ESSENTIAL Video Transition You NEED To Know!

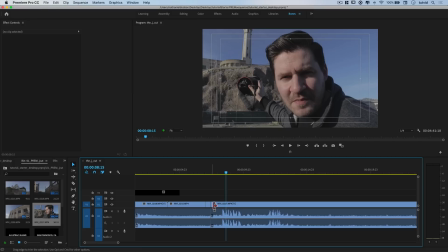[4:02]
So if we hover over our transition there, hold down Command or Control, there's our Rolling Edit Tool,
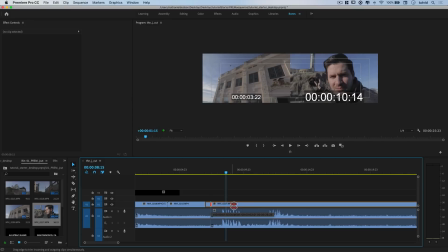[4:07]
and then hold down Alt or Option, we can roll edit just the visual track.
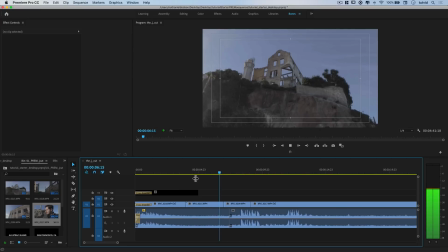[4:12]
So now what I've got is something that looks like this.
They used to put people in prison up there.
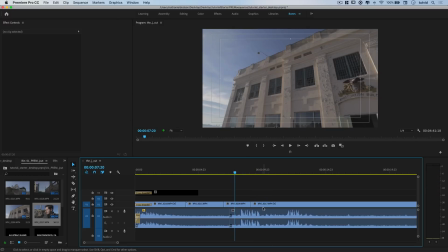[4:18]
Right? So I get that nice J cut, and see, what's the shape of my clip, roughly? It sort of resembles a J, right? That's the direction it's heading. It's heading in a J-like direction.
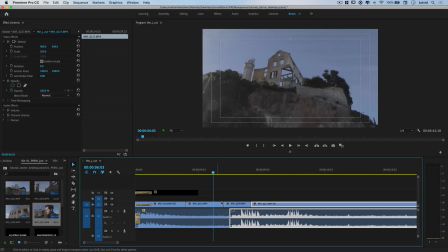[4:28]
I'll put it to you that way. But this still isn't good enough, because we still, if you listen to the audio, you're going to hear an abrupt jump in the audio right there.
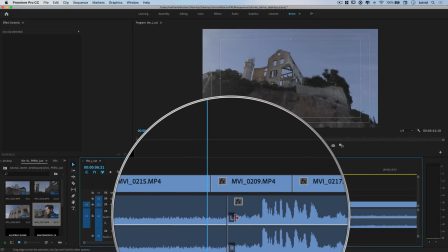[4:38]
right? Right where all the seagulls come in. This is why I cut my clip back and preserve some of that ambient noise, because now we can go over to our effects,
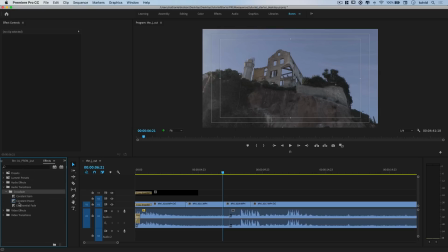[4:46]
go to your audio transitions, crossfade, and just apply like a constant power crossfade. And I like to make it pretty big.
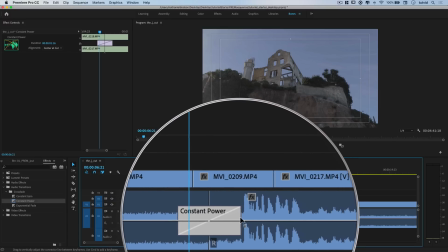[4:52]
I don't want to have it overlap where I'm speaking, but just a nice long transition so the audio can kind of meld together.
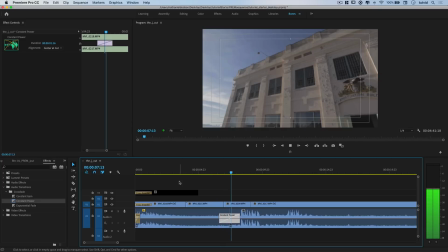[5:00]
Let's check it out.
They used to put people in prison up there.
And really, for the visuals, there's no transition at all. It's just a cut straight to the clip. But it feels like a really clean, almost, you could argue, cinematic transition.
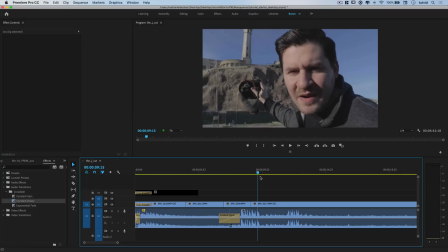[5:15]
I'm going to shut off my safe margins because they're annoying me. Almost a cinematic transition because it's just a really clean transition. So here, from the beginning, let's check it out.
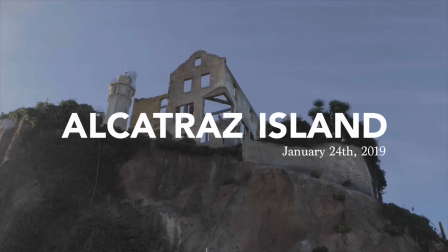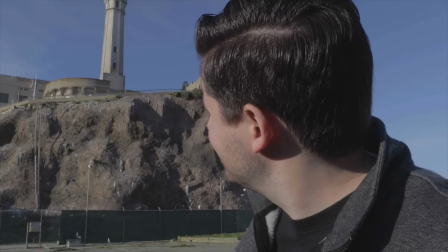[5:32] They used to put people in prison up there. I'm going to take a picture.
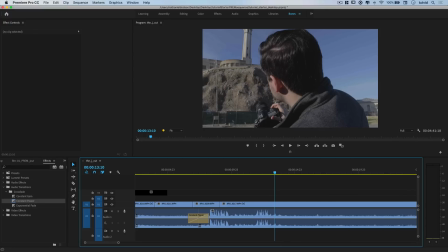[5:38]
And there you have it. It's really simple. It's an essential little cut. It's just extending the audio or pushing the video back to allow the audio to introduce the video before you actually get to the visuals of that clip. And here, let me just show you another really fast example of it.
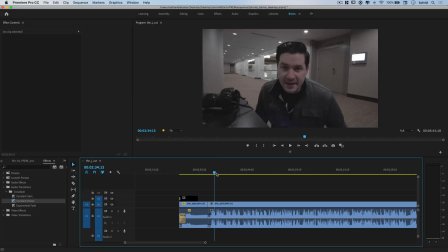[5:53]
Right here, I've got this shot of downtown San Francisco and then me in my hotel lobby hallway area talking about being there.
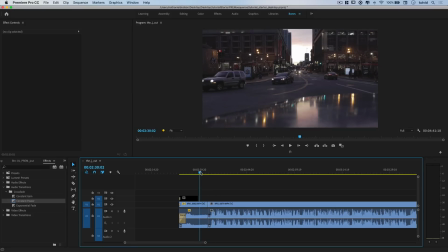[6:01]
So what I can do is decide I want to start speaking right around here, maybe where the title goes away. I want to start speaking. So I'm just going to overlap my video clip. I don't have any trimming to do.
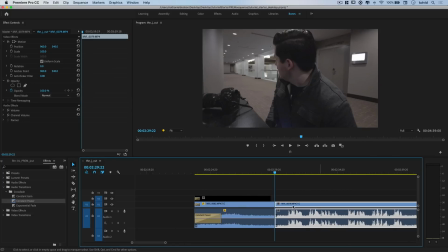[6:11]
And right there, I'm going to zoom in a little bit and then hold down Command Option or Control Alt.
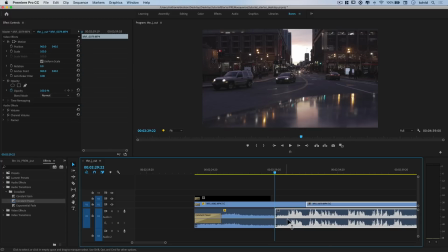[6:16]
And I'm just going to trim back something kind of like that. So I'm doing all this talking before you ever see me. And now we've got something like this.
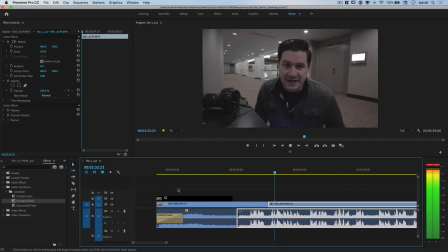[6:27] I'm here in a hallway in a hotel in downtown San Francisco.
Right? But I probably need to add that crossfade as we did and make it nice and long.
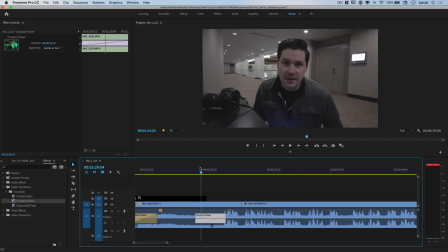[6:37]
Whoop, I just cut back the wrong thing. Let's select just the transition and something like that. And now we're going to have a really nice transition for the audio and a really nice transition for the video.
I'm here in a hallway in a hotel in downtown San Francisco.
So there you have it.
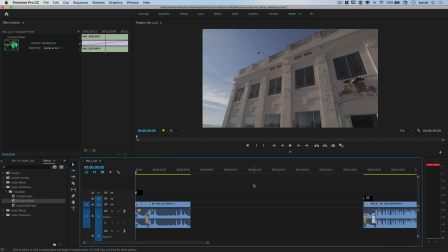[6:54]
That is the J-Cut. Use it. Have fun with it. It's a great little way to edit certain transitions in your video projects. Well, there you have it. It's simple. It's effective, most importantly, and it's a beautiful little technique there called the J-Cut. I hope you enjoyed this video. Guys, if you did enjoy it, make sure you hit the subscribe button, turn those notifications on, because subscribing, doesn't do much these days on YouTube. Hit that little notification bell, and for learning about the J-Cut, the rolling edit tool, isolating a couple tracks, things like that to create this little simple effect that's gonna change the way you edit videos, that's it. Get it, got it, good. Nathaniel Dodson, tutvid.com. I'll catch you in the next
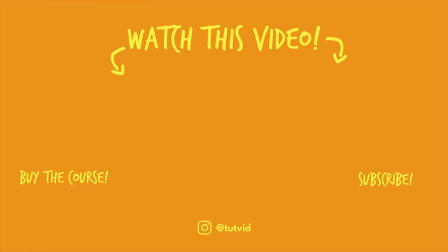[7:30]
one. And before you go, make sure you subscribe to my channel for more great tutorials every day. Also, buy my course. It helps us do what we do, and this channel is supported by viewers just like you. You can also just click the thumbnail and watch another video from this channel. See you next time, guys.